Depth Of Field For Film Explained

Man, that field has some depth.
Hello filmmakers, Ash here and welcome to Film It Yourself. Aperture, or depth of field, can help focus your audience's attention and give your films a cinematic look. So let's get into what aperture is and how you can use it. Similarly to shutter speed,
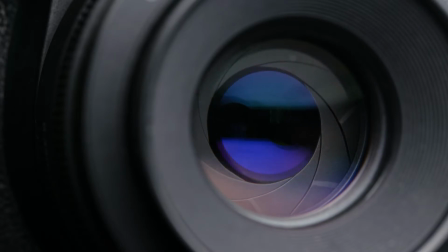your camera's aperture controls how much light will be exposed on your camera's sensor by creating a smaller or larger hole for the light to pass through.
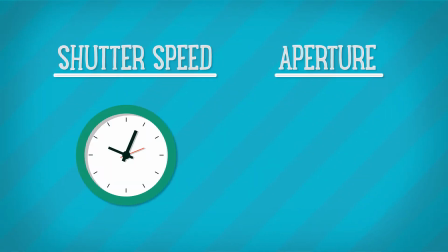The difference is shutter speed affects the amount of time the sensor is exposed to light, while aperture affects the amount of light the sensor is exposed to. The aperture on your camera is represented in what are called f-stops,
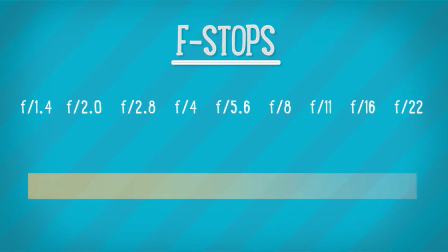and the basic principle to know is that higher f-stop numbers equal less light while lower f-stop numbers equal higher amounts of light.
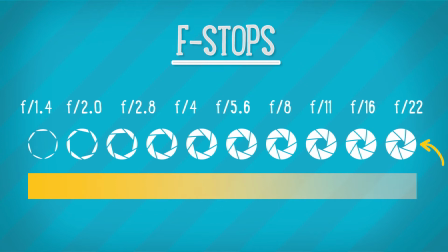That's because a higher f-stop number is a much smaller hole while a lower f-stop number is a much bigger hole. An easy way to remember this is that when your lens is at the lowest f-stop number it can possibly be it's called being wide open because the aperture hole is at its widest. And this This is mainly important to know because it affects your depth of field. Depth of field is basically what's in focus in your frame.
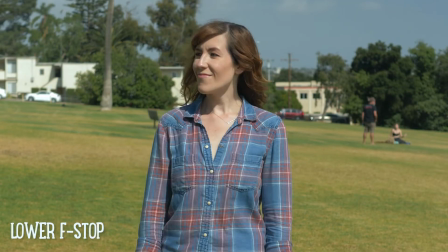So lower f-stops will result in a shallower depth of field, like you see here, with the background nicely blurred out.
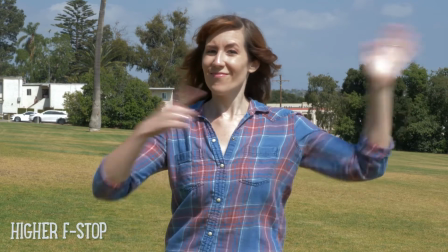While higher f-stops will result in more depth of field, like you see here, where the subject and the background are both in focus. Now there's a wide range of f-stops which result in different amounts of depth of field and each lens might be limited to a specific set of f-stops. So let's just focus on the basics. First, let's go over shallow depth of field.
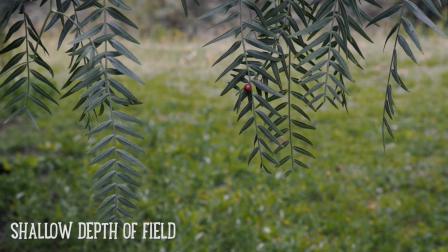Shallow depth of field is when most of the background is blurred out, and there's a very small amount in the frame that's in focus.
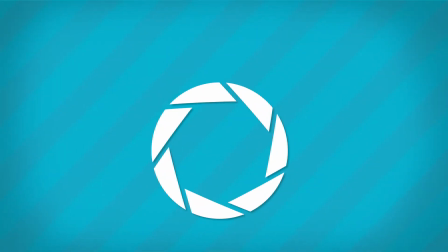This also helps your film feel more cinematic. To achieve this, I recommend using an f-stop around 2 or 2.8.
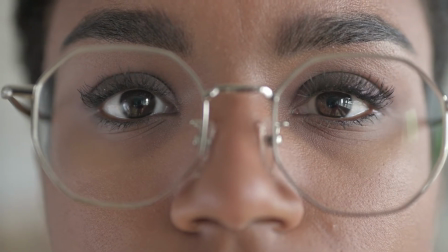This will give you a nice, shallow depth of field while still keeping the subject in focus.
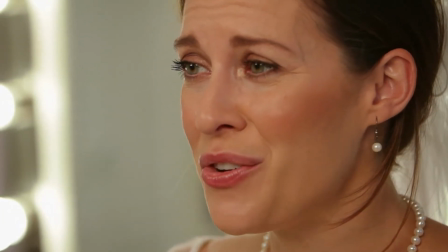This is great when shooting a close-up of an actor or an insert of an important object
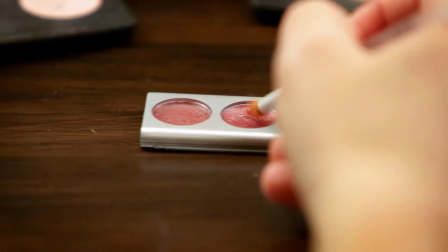because it focuses the audience's attention on what you want them to be looking at,
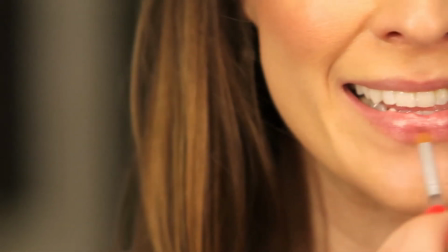rather than being distracted by anything in the background. However, 2 is a pretty small amount of depth of field, so keep that in mind.
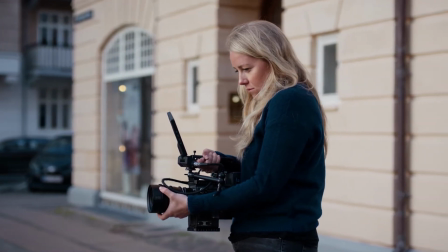Your camera operator might need to ride the focus ring on the camera
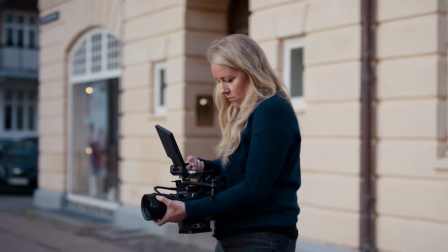to keep your actor or object in focus if there's a lot of movement. If you want to play it safe, then I recommend using the slightly higher f-stop of 3 or 4.
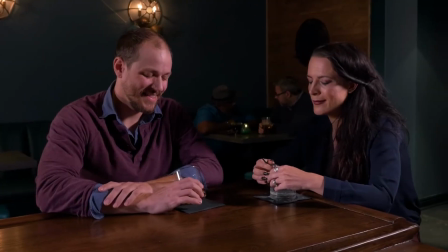This won't give you as much of a background blur,
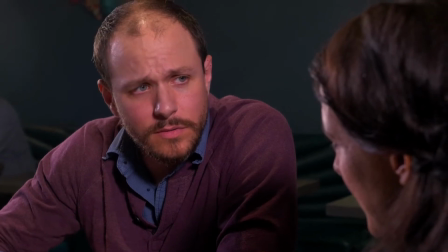but it will be plenty of depth of field to keep your actor or object in focus and allow for a slightly out of focus background. Also note that each lens you purchase will will have a lens speed. This basically refers to how low of an f-stop the lens can go. So for example, this lens has a speed of 2.8. That means that when this lens is wide open, its aperture is a 2.8. So keep that in mind when purchasing lenses, if you want a shallow depth of field look. Next, let's talk about a wide depth of field and when you'd use it. A wide depth of field is usually an f-stop of 11 and up.
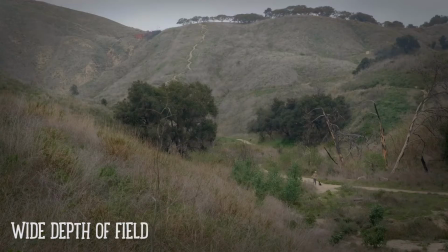Wide depth of field is generally used when you want to show scope of a character's surroundings through a super wide shot,
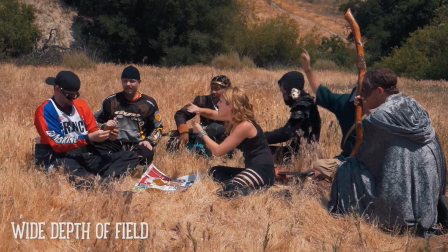or if you have multiple characters or objects in a scene you want to be able to all be in focus.
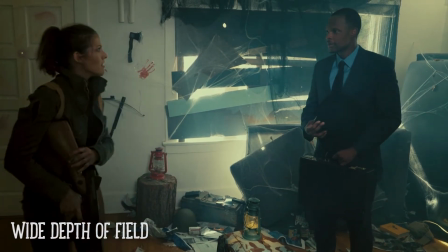A wide depth of field ensures the audience can take in all the details at once and doesn't miss any important action or elements.